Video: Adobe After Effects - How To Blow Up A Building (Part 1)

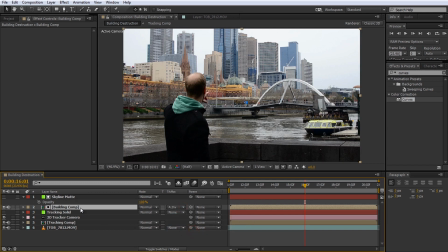[12:23]
We want the matte to affect everything in our building comp. Jump into this new composition and you will notice that at the very top, after effects automatically also copied and pre-composed the skyline matte. I don't think this happens in every version of After Effects, but if the layer is there simply delete it.
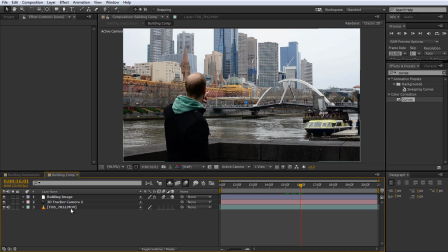[12:40]
Next, since we already have the footage in the parent composition, we want to use the footage in this composition only as a guide.
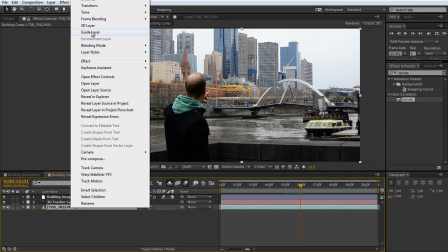[12:47]
Simply right-click on the base footage and mark it as a guide layer to exclude it from being rendered in the final effect.
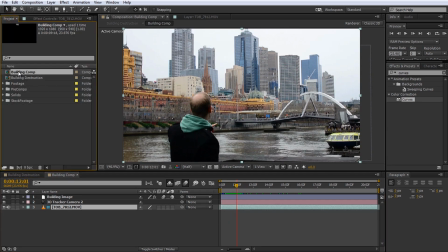[12:54]
Time to finally add some explosions. And again, I'm just doing a little bit of cleanup and keeping all of my pre-compositions in the pre-comp folder. Now as always for this tutorial I will be using stock footage elements from the Actions Essential 2 package from Video Copilot
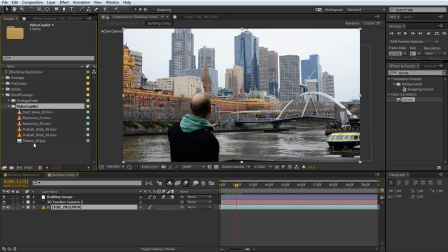[13:09]
but I did recently discover a new great site for free stock footage and that is FootageCrate.com. The great thing is that all of the elements they have on their site are already pre-keyed so you won't get ugly black boxes around the stock footage elements. If you are looking for free stock footage explosions to follow along with this tutorial do hop over there and check it out.
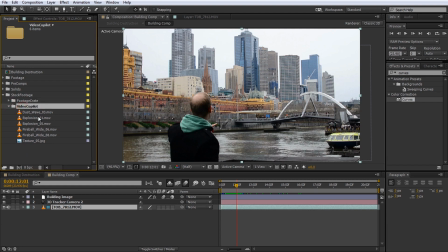[13:29]
I will put a link in the description of this video. Go to the time where you want your explosions to start and drag an explosion stock footage element into your composition.
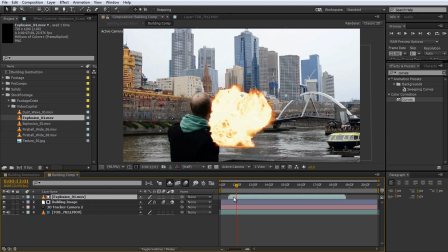[13:38]
Make sure the explosion triggers at the exact right moment. For this particular explosion I will also trim out a few frames from the start just to make the explosion look a little bit more powerful.
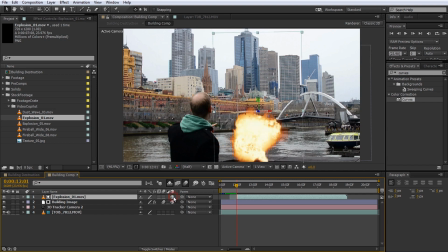[13:48]
Next enable the 3d switch on the explosion layer and then copy the position from the building image layer onto it. You can do this simply by revealing the position property by pressing P, selecting it and copying it using ctrl C. Then select the explosion layer and press ctrl V to paste the position onto it.
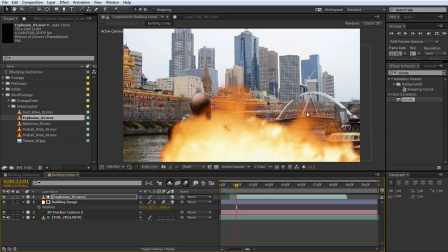[14:07]
The explosion is now placed at the same position as the building is in the 3D scene.
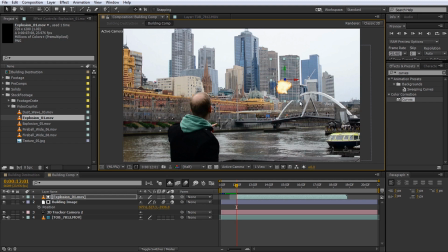[14:12]
Again scale the explosion down and position it to fit into your scene right where you want it. Let's check out what this actually looks like.
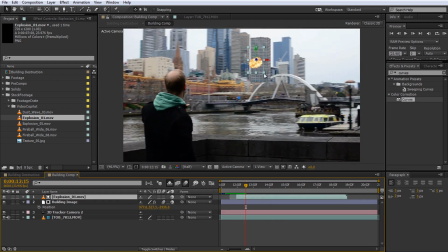[14:19]
Pretty cool already. Maybe I'll scale it down a little bit more since the building is so far away.
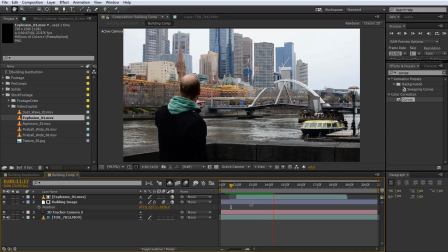[14:25]
Yep, that's better. Now all you have to do is repeat this process as often as you want to add all and any
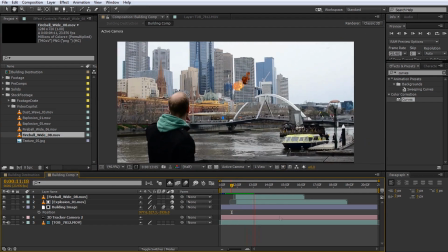[14:32]
explosions or other effects you want into your scene and position them right on top of your building.
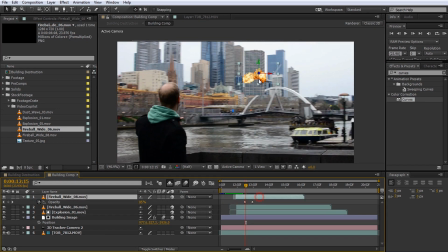[14:37]
I will speed through this as there is nothing new here that you haven't already seen.
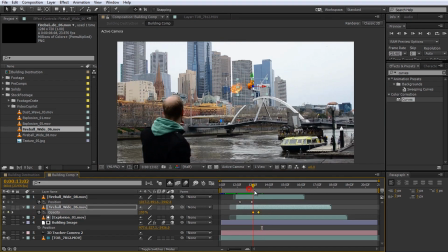[14:41]
I'm simply placing more stock footage elements into my scene to fill out the first building explosion effect.
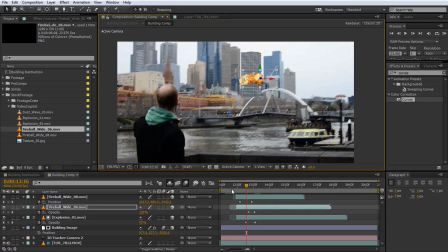[14:47]
Once you're done, this is likely what your first explosion might look like. Notice that I also animated the opacity of the explosion layers to fade them out a little bit sooner as the explosions were getting a little bit too dark towards the end.
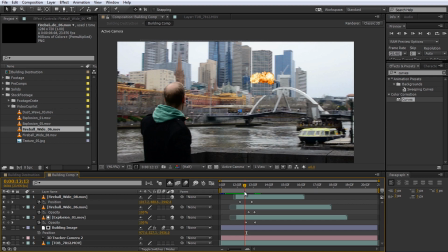[15:01]
Also, one thing I tend to do to almost any layer I add to any effect is to apply a curves adjustment to blend it into the scene a little bit better. For these explosions I just want to bump up the brightness a little bit so they look a little bit more uniform and fit together a bit better.
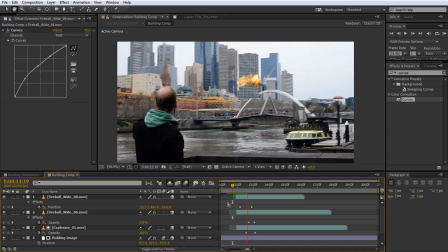[15:17]
that looks nicer already. Next, and again I'm speeding through this,
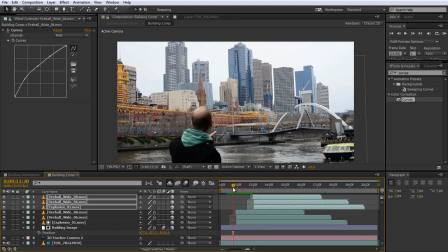[15:21]
I duplicated all three explosion layers and repositioned them to occur a few seconds later at a higher position on the building.
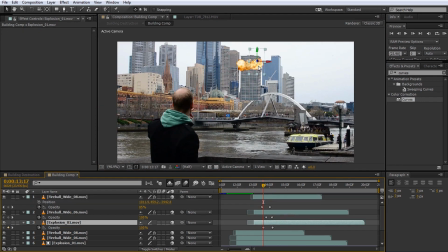[15:28]
I also swapped a few of them around so these three didn't look exactly the same as the first three.
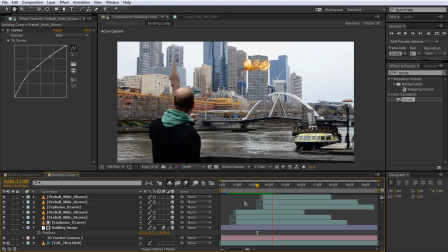[15:34]
Again there's nothing new here for you to learn. Here are the final explosions one after another. Oh, one thing I'm noticing is that one explosion layer is still used as a mat for the building. That's not what we want. I'm just going to quickly disable the matte on the building.
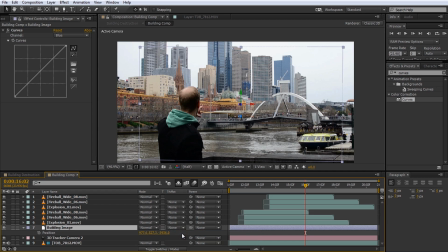[15:52]
Let's add a glow effect to all of our explosions to not only increase the intensity but to also bind the individual layers together a little bit more organically.
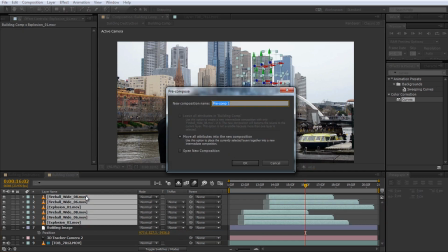[16:01]
For this select all of the explosion layers and pre-compose them. I will call this composition surprise surprise explosions comp.
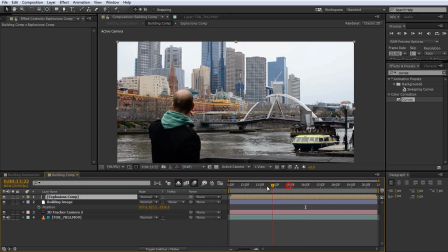[16:09]
Scrubbing through the composition you will notice that you can't see any explosions.
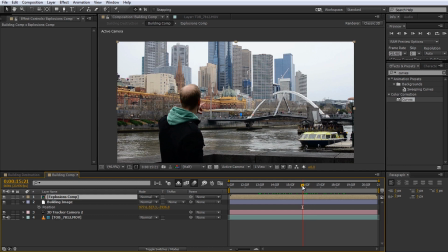[16:13]
That is happening because the explosions are 3D layers but we did not copy the camera into the new explosions comp. One way to get around this problem is to actually enable the collapse transformation switch on the explosions layer.
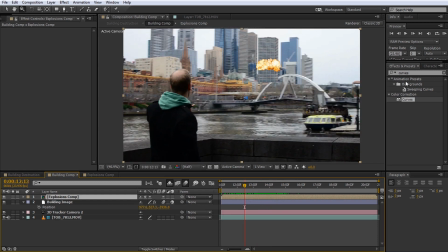[16:26]
And there they are again. Now search for the glow effect and apply it to the explosions comp layer.
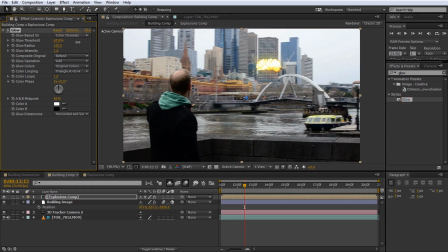[16:33]
Tweak these parameters to your liking. You mainly want to play around with the glow threshold and the glow radius until you have a fairly strong glow. Now this effect is starting to look a little bit bit too candy so let's bring down the saturation with the hue and saturation effect.
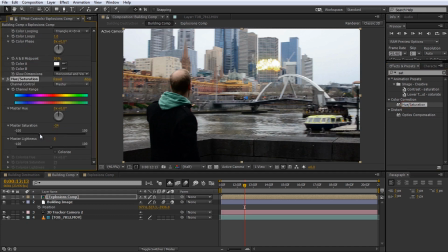[16:48]
Simply apply the effect to the layer and reduce the master saturation to make the explosion look a little bit more realistic and less cartoony.
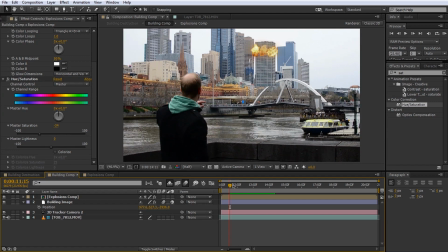[16:56]
This looks much better. I like it. Of course feel free to tweak this effect in any way you want to suit your scene and your needs.
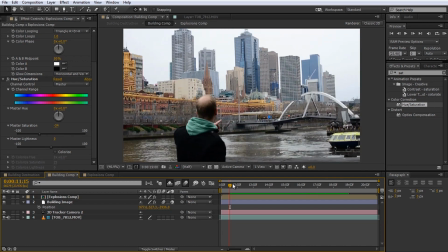[17:04]
Now before we wrap this first part up let's make the building sink down and collapse after the second explosion strikes.
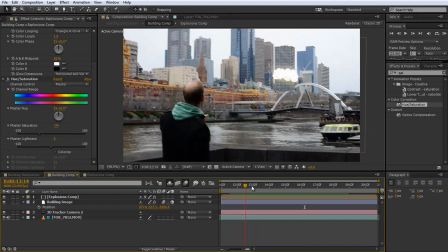[17:10]
This is really easy to do. Go to the time position where you want the entire building to have disappeared.
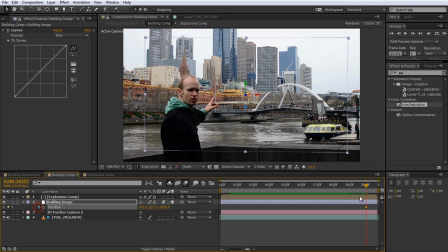[17:16]
Reveal the position property on the building image and create a keyframe. Move to a time where you want your building to start sagging off and create another keyframe. Go back to the last keyframe, actually let's reposition it to be a little bit sooner and increase the Y position
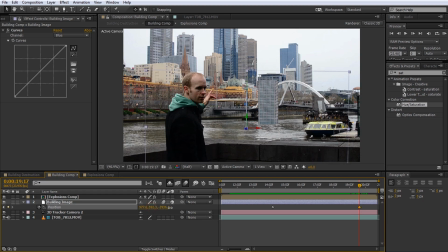[17:32]
of the building image until it sits below all of the other buildings that will obscure it. I will also animate the Z rotation of the building a tiny bit, maybe 2 or 3 degrees around the Z axis.
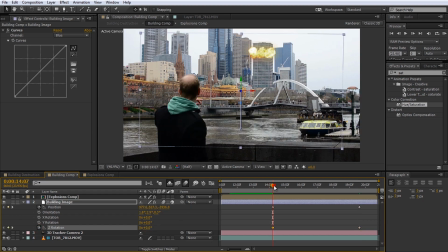[17:44]
This will add the illusion that the building is losing balance as it collapses. Finally, select all of the keyframes on the building image and hit F9 on your keyboard to ease the keyframes in and out.
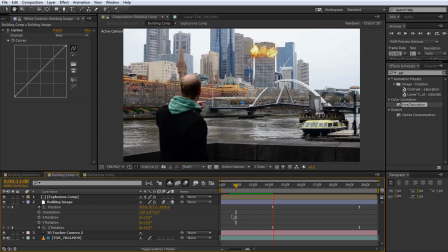[17:55]
This will cause the building to start collapsing slowly and pick up speed as it sinks. Now, obviously our collapsing building is still overlapping everything else,
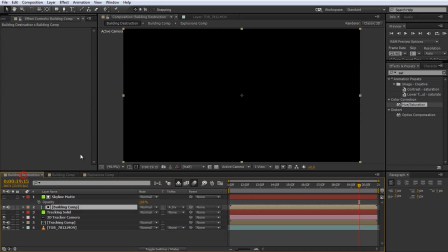[18:04]
but if we go back to the parent composition we have a mat setup that will hide all elements of our building comp layer that sink behind the mat.
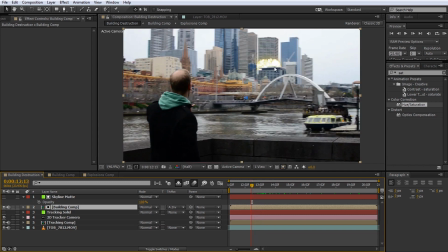[18:12]
So if you scrub through your footage you will notice that not only the building but also the explosions are obscured correctly by the buildings in front of it.
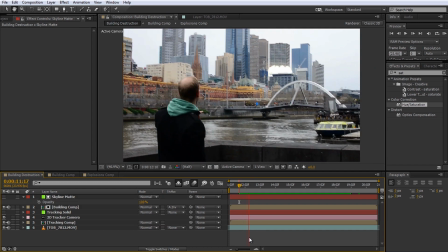[18:20]
Play the effect back to see what you've created so far.
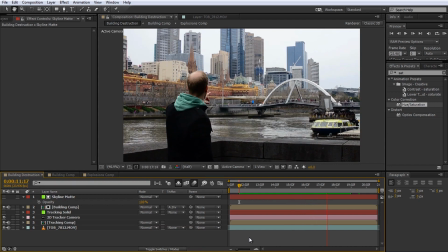[18:23]
In the next part of this tutorial we are going to finish off the effect by adding debris, smoke and the lighting for the actual explosions. For now, feel free to add whatever effects you want onto the building you are destroying, play around and experiment and just have some fun with this effect. I really hope you enjoyed the first part of my building destruction tutorial. Don't worry, I will upload the next part fairly soon. In the meantime, if you have any comments, questions or suggestions, just leave them in the section below. If you would like to show some support, please subscribe, hit that like button, share the video around. It really helps out a lot with the channel and if you're hungry for more, you can always find and follow me on Facebook or Twitter. Until next time, I will see you later.